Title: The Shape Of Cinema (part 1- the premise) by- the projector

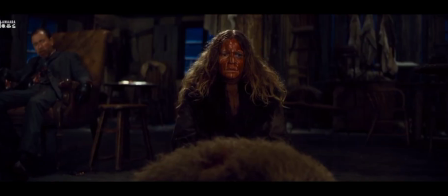In The Hateful Eight, Quentin Tarantino shot this film on an old camera, which makes it more cramped and gritty.
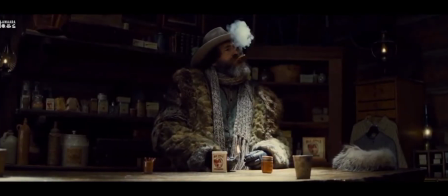It given us the idea of the world building of this film is too small.
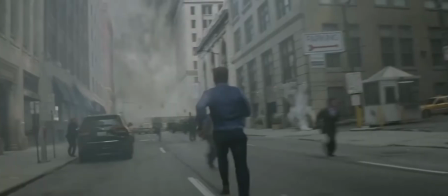But if your world is larger and need more space to be shown, you have to go with some bigger and larger aspect ratios.
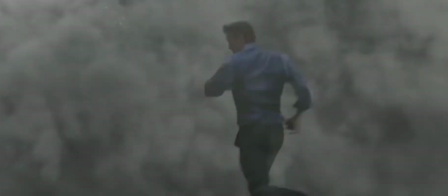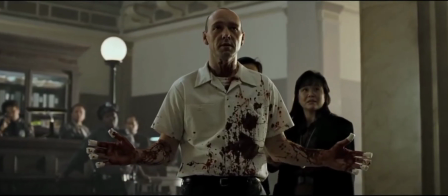If you are making a serious crime thriller, your world building is most probably be so cramped, and the perspective of evidences will be hidden around your black bars.
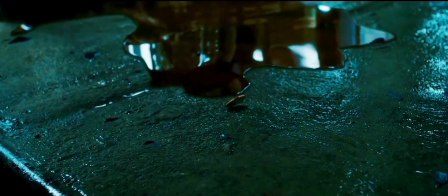So for these such kind of films, the ideal ratio would be 2:1, 4:3.
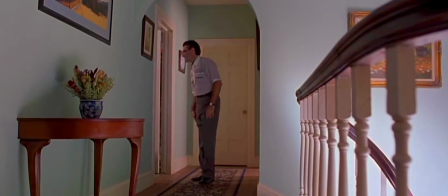Comedy, or if you say satirical genre, is mostly exposed.
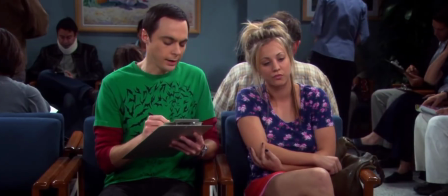There is nothing to hide and nothing to be cinematic. So their popularly used aspect ratio is.
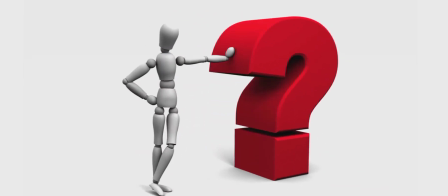So, if you are still confused between aspect ratios, don't be worried about it.
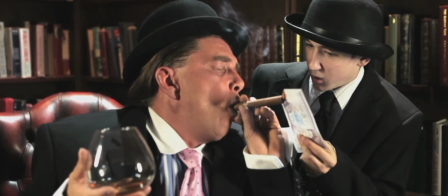Cause in these days, we have the luxury to change aspect ratios within the film.
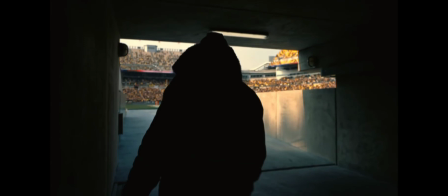Many filmmakers are doing this. Christopher Nolan will be an epitome of it.
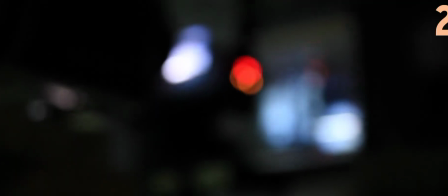Christopher Nolan uses two different kind of cameras in his films for different aspect ratios.
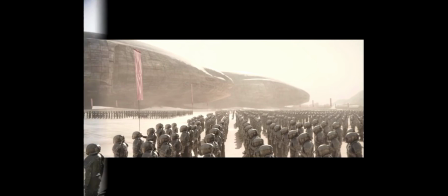Regular one and the IMAX one.
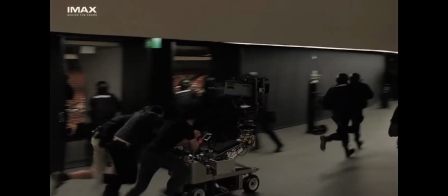Speaking of IMAX, Nolan loves using IMAX cameras in his films, not just because it can capture high definition images,
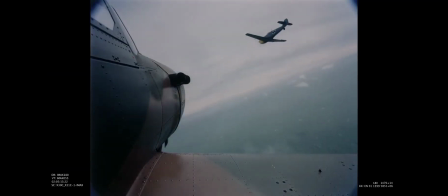but also it can capture images more wider and more larger screen format.
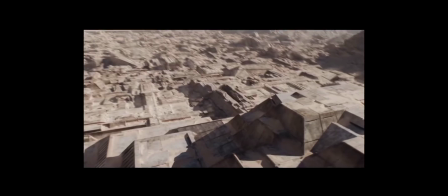And the aspect ratio fits perfectly in almost every screen.
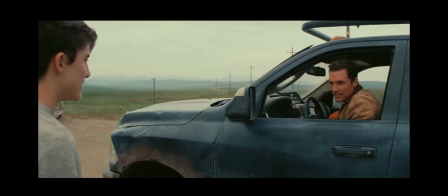So that it makes the difference between scales.